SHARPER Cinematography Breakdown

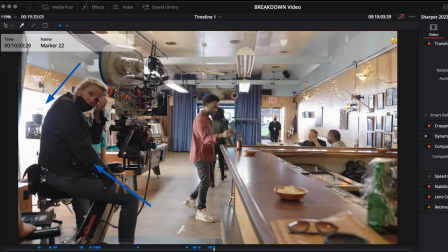(15:47)
and yeah now they're shooting the reverse of the shot whereby they're seeing to the um seeing to the exterior and that's like um they and
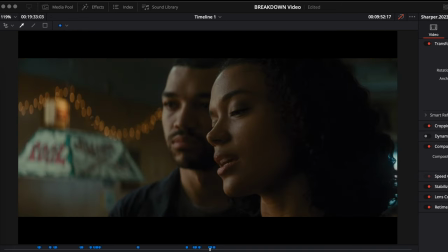(15:56)
depending on the lens i believe that was like a close-up on the film i believe the angle didn't make it in because um from the bts that's supposed to be like we should be seeing the back of the room but we are not seeing the back of the room here we're just seeing it as like light
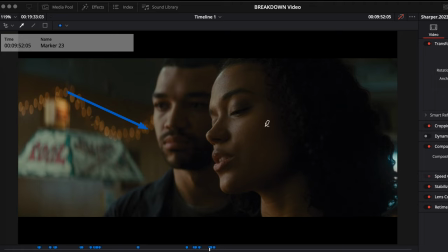(16:10)
is coming in from this side and it's actually creating this soft wrap that goes into the darkness i believe there should be some probably some bounce board that is actually complementing to raise the shadows you get or else the shadows will just fall jet black into it if you check
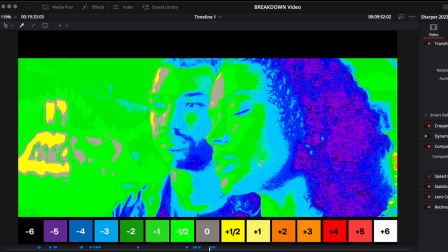(16:25)
if you check for it yeah i believe it's there's something raising shadows up if not it should just fall into darkness or there's like a bounce
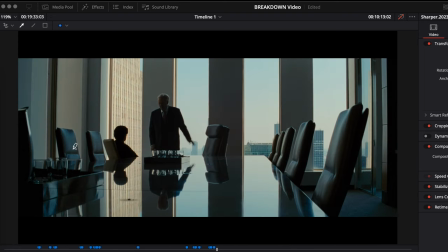(16:33)
up in the air that's actually making it that way now this thing is interesting because this thing was actually shot at a real location and the reason why i believe that it's because um first of all what happens in saying he tries to get him into the office from down the same way
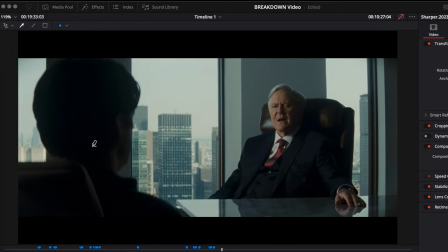(16:47)
he was walking on the hallway this time he says it's a nuisance to his mom how much will it take for him to be gone you get and if
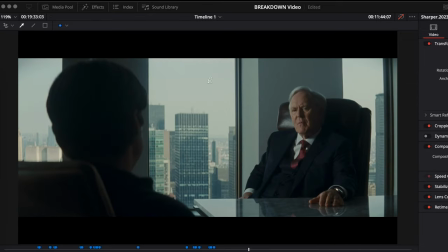(16:54)
you just see differently you can see like they're able to hold the sky levels they're able to hold everything that's going on why also have like a decent key on him and you can see like and if you look at the direction of the light when you're looking at this side of the shot you
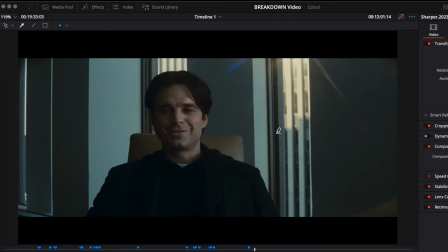(17:09)
get to see in the btsy it makes sense that i believe that's a real location that's like some serious firepower they shot
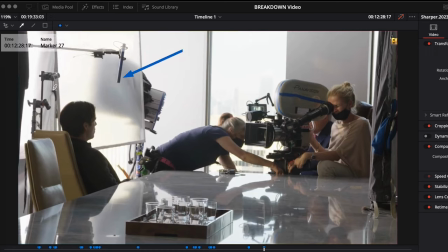(17:16)
into something and now diffuse you like a 216 here and there's like another diffusion here for him when they're doing the reverse this is the one that's actually gonna like key him and they have like negative here to be able to get like contrast on him so he doesn't like fly out over everywhere and he has like his own diffusion when they actually shouldn't do
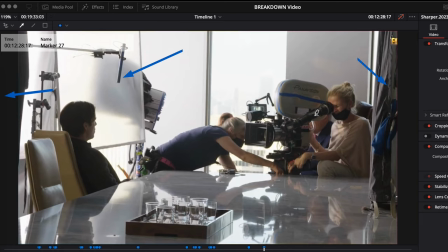(17:35)
reverse and shooting on him the entire camera language emotion language of the film was shot on a dolly like it's it's either dolly or steadicam because it has a stableness it has this pristineness that actually goes with it that you
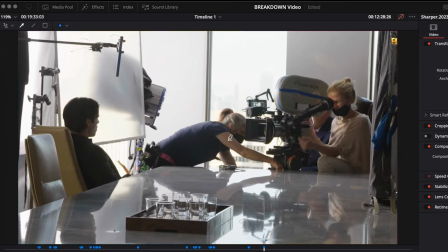(17:50)
can almost tell how it was meticulously planned out it's not left to chance there's no handheld camera work there's no any of those ras energy that exists in the entire film everything is just meticulous and smooth and even you get that shows the character state of mind and kudos to the entire cinematography
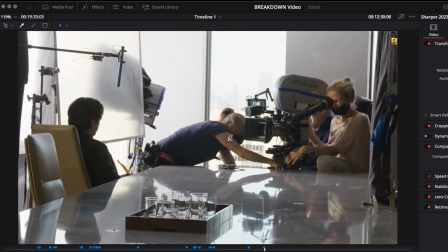(18:09)
team and kudos to her for coming up with that brilliant camera language to be able to showcase
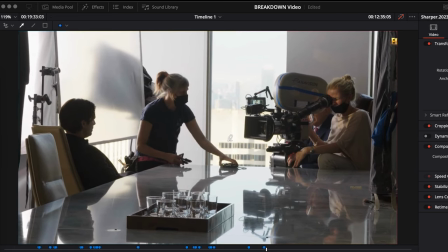(18:15)
the characters emotions you get that became the camera emotion for the film now this is interesting because this one i do
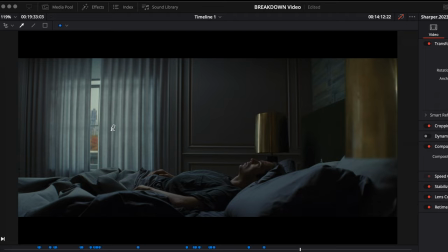(18:22)
not believe um it's a writer it feels more like a set and i will
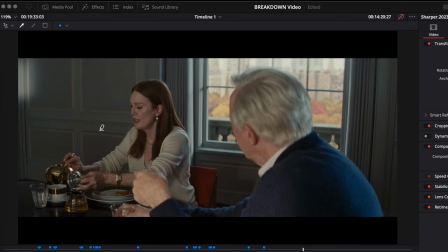(18:29)
show you why in the future so they had like breakfast in the morning and she has like
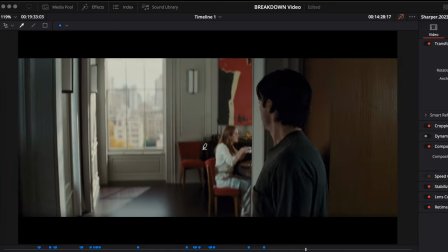(18:34)
talking about her son and and like prepping him and stuff and
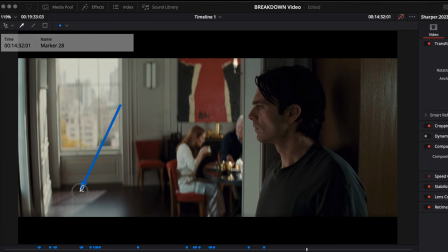(18:40)
here you can see like this is set as sun rays here
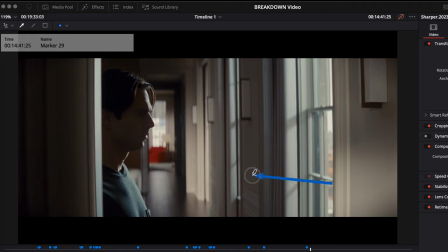(18:45)
we can see the light directions going this way but somehow there's another light coming in and kissing him you get if it was a real location i don't know how tall up in the air this would be but i almost feel
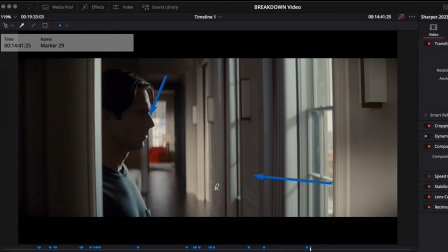(18:57)
this may be really expensive to achieve this kind of shot we have like this edge in him and also having maintaining light continuity so
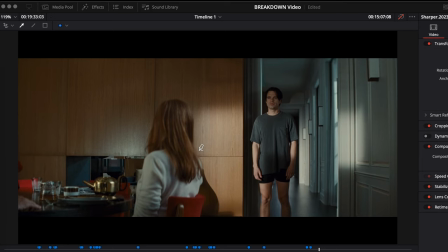(19:05)
yeah we continue he meets him in breakfast and she's like oh let's have dinner or something together and she's giving me her time and stuff like that and
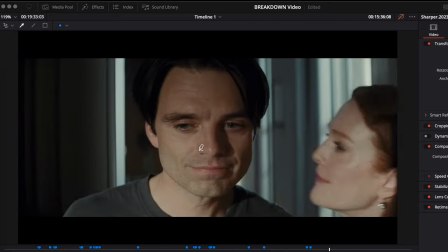(19:13)
she leaves both grown up men very soon and gets out of the house and he sits in and they boat and he issues a soft
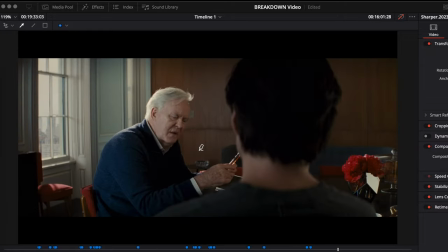(19:22)
threat to him like they should be friends and he's like okay but
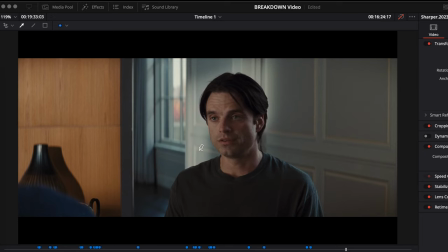(19:27)
that didn't sound all friendly but this is interesting though because in this shot here
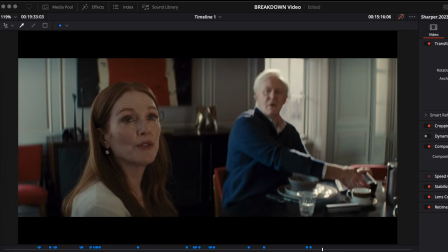(19:33)
where she was i believe where she was here i believe the lighting was quite different based on how it shapes his eyes due to the camera if we go forward into the shot again and look at that same lighting you
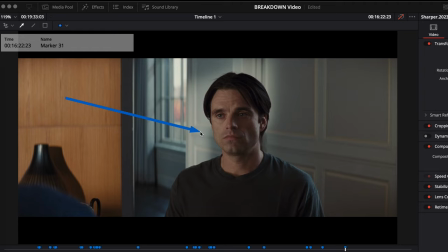(19:47)
can see somewhat more rappy and soft as opposed to